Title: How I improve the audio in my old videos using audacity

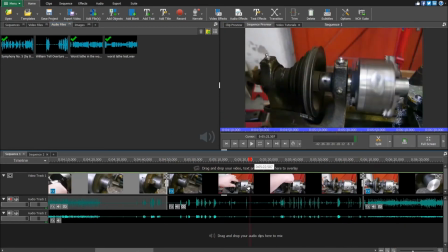Also, I like my videos zoomed in on the action, and by deleting the static space around the action, I think it makes it look better.
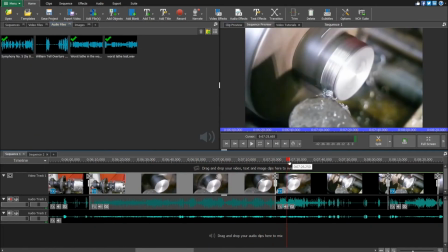Again, this is subjective, but since I'm the director, I get to decide.
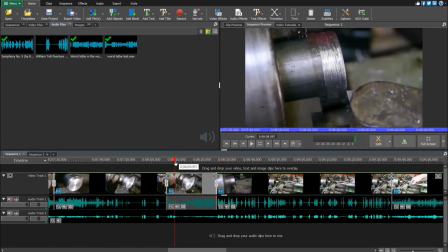Sometimes I also apply a color correction, but not today.
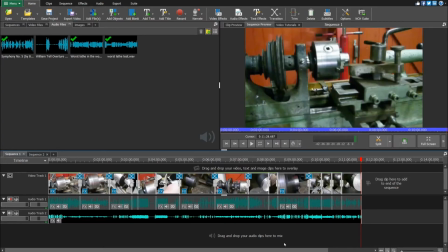Next I add a fade through black transition to all of the cuts, in case the recut wasn't made exactly at the same position as the original.
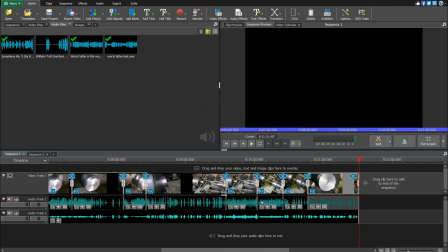Fading through black just makes it hide the imperfections.
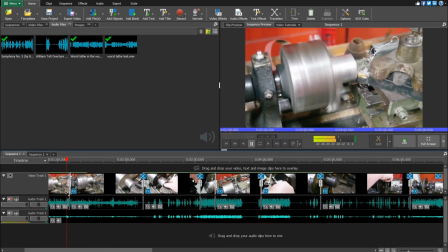Although I'm not big on using transitions, it makes the editing software run slower.
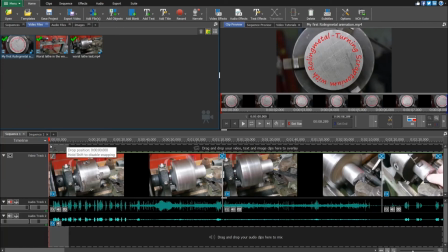And now I'm going to add some pictures and perhaps some annotations. And last but not least, I'm going to add some music.
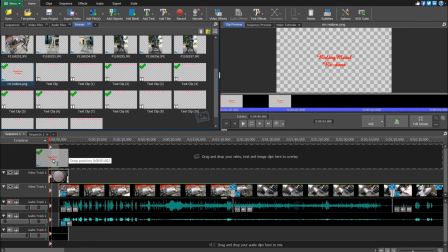The last thing I do is export a video in 720p using a relatively low bitrate and then upload it.
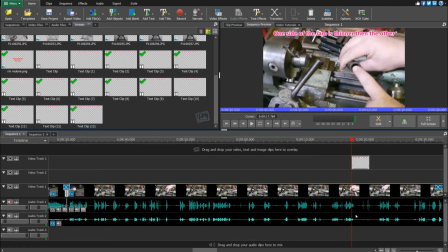So in my next upload you get to see the final result and find out what kind of music I used this time.
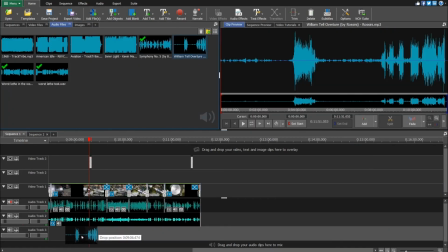If you actually made it to the end of all this yada yada yada, I do hope you got something out of it.
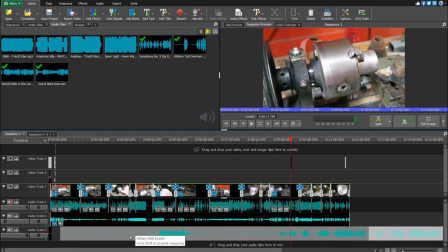And if you have any tips or tricks on how I can get a better result, please put them in the comments below.
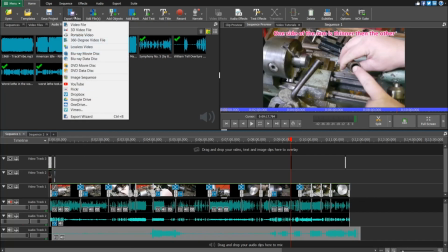Well, I'm not going to drag this out any longer. I will continue fixing up some old videos, and you all have a good day.